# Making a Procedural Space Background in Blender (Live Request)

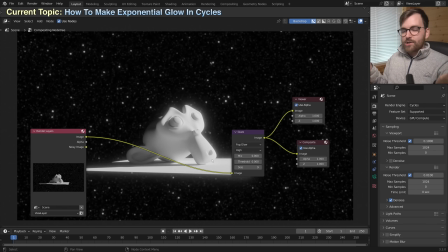Because if you have a threshold-based glow, no matter what software you're using, if you have a threshold-based glow, that's not really how glow works in the real life. The more light you have in the scene, the more it's bouncing around inside the glass of the lens of your camera and then before it hits the sensor.
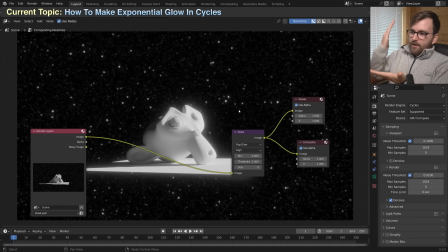So a threshold is just really unnatural because the light just never has a hard cut. But I understand why people would like to use it.
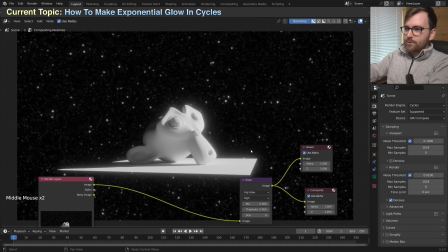Now, this is too much glow, I think. This looks like a ghost movie. So let's lower the mix value.
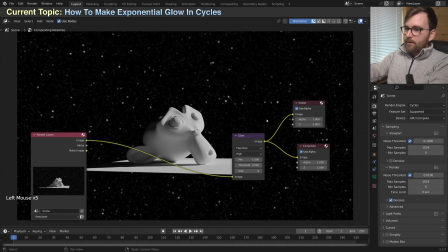If you set it to -1, there is no glare. And if you set it to 1, there is only glare. So we want to set it to -0.95, and this is really subtle. You might not even be able to see this in YouTube video.
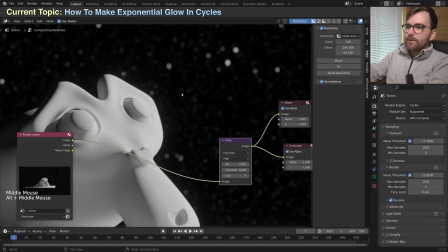Let's increase it a little bit more. -9.2. Now let's see what this looks like before and after. Before and after. It's not much of a difference. But if you do this to all your renders, it really helps. This is a really powerful way to just add that little bit of realism to your scene.
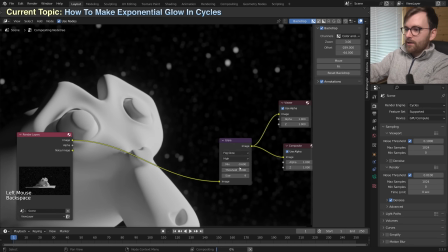It's extremely helpful. Just to make this easier to see for you, let's just really increase this.
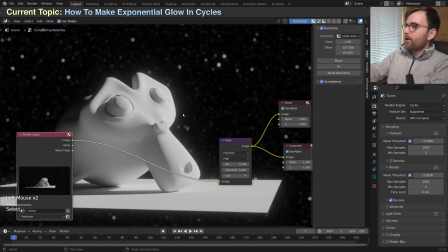That's too much. I wouldn't go this far, but I think now you can see it how it works.
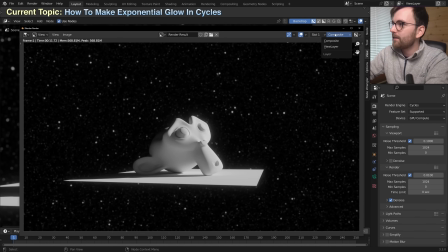So here is our render result now with the compositor, and let's set the composite to view layer again, and here you can see it without.
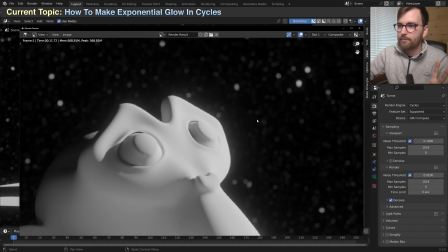I have exaggerated this a lot because this is not usually how much glare you would need.
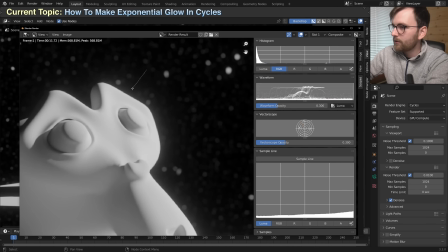Let's have a look at the sample line again. Start over here. Look at that. It's a really smooth gradient fall off.
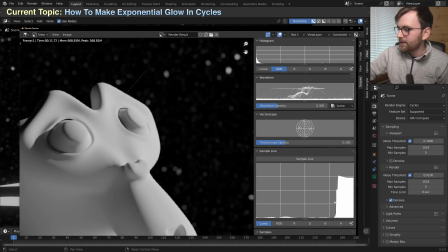Here is what it looks like with the view layer. It just goes completely like a cliff, right? And you never want to see this in a real render.
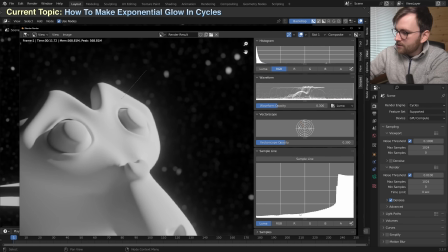And then if you set it to composite instead, now we have the glare. Now you can see that this just falls off. There's one more thing that I usually do.
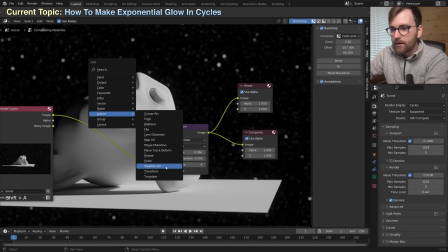I add a really subtle distort lens distortion and just place it here in front.
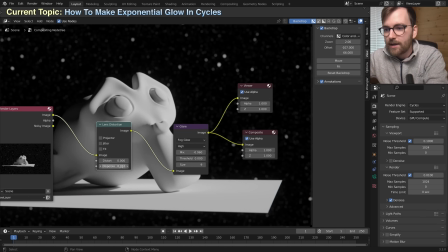And then just set the dispersion to 0.01, which just really helps when adding just a little bit.
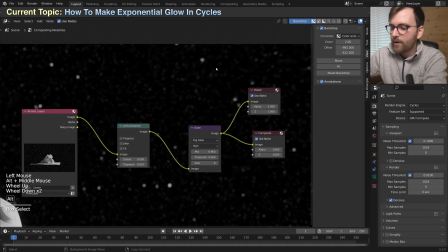You see this on the stars towards the edges here? You can see that we have this a tiny little bit of chromatic aberration. It has to be subtle. If you're overdoing this, people will just back off and say that just looks unnatural.
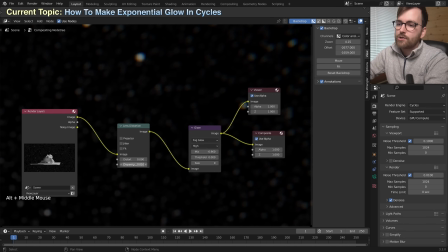But all lenses have just a little bit of lens distortion. So I go somewhere between 0.008 and 0.01.
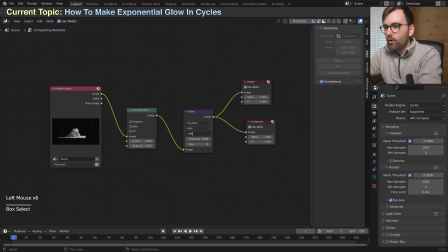This is the setup I use for almost all my renders, maybe like this.
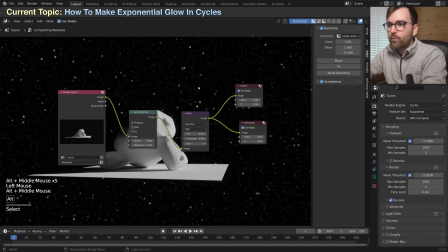So if you just use this as part of your default Blender startup file, it's one of those little things that you can just enable and it just really helps.
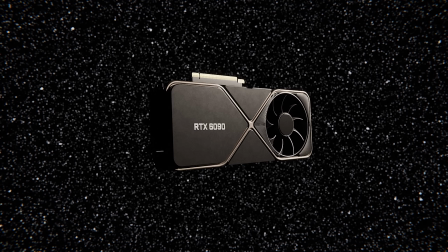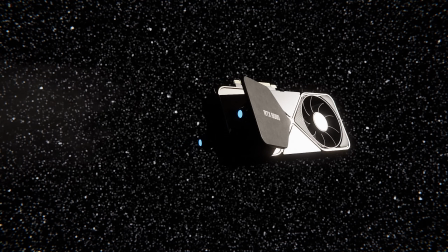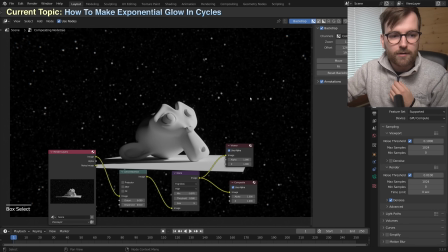Now I actually think I'm gonna have to take off my hoodie because it's a little bit hot here.
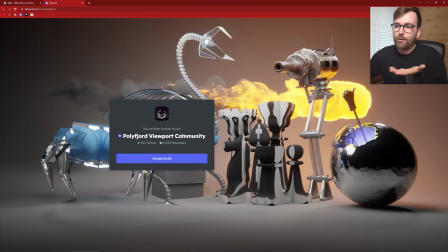A quick shout out to the Discord. You can join the Pull of Your Viewport community, which is an amazing place. We're over 6,000 people. And you will also get a lot of great input if you wanna share your work or just learn. So yeah, I can recommend joining this. Click the accept invite button. I can recommend doing that.
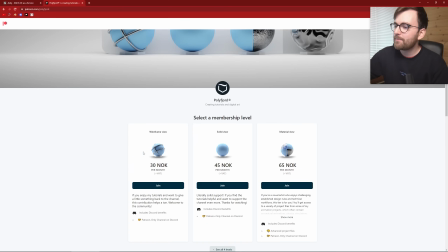And then I also can recommend that you join the Patreon. It's the best way to support me. It's not a big production or anything.
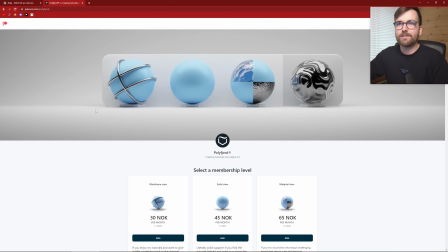It's just, or that's probably obvious, but yeah. Support independent tutorial makers.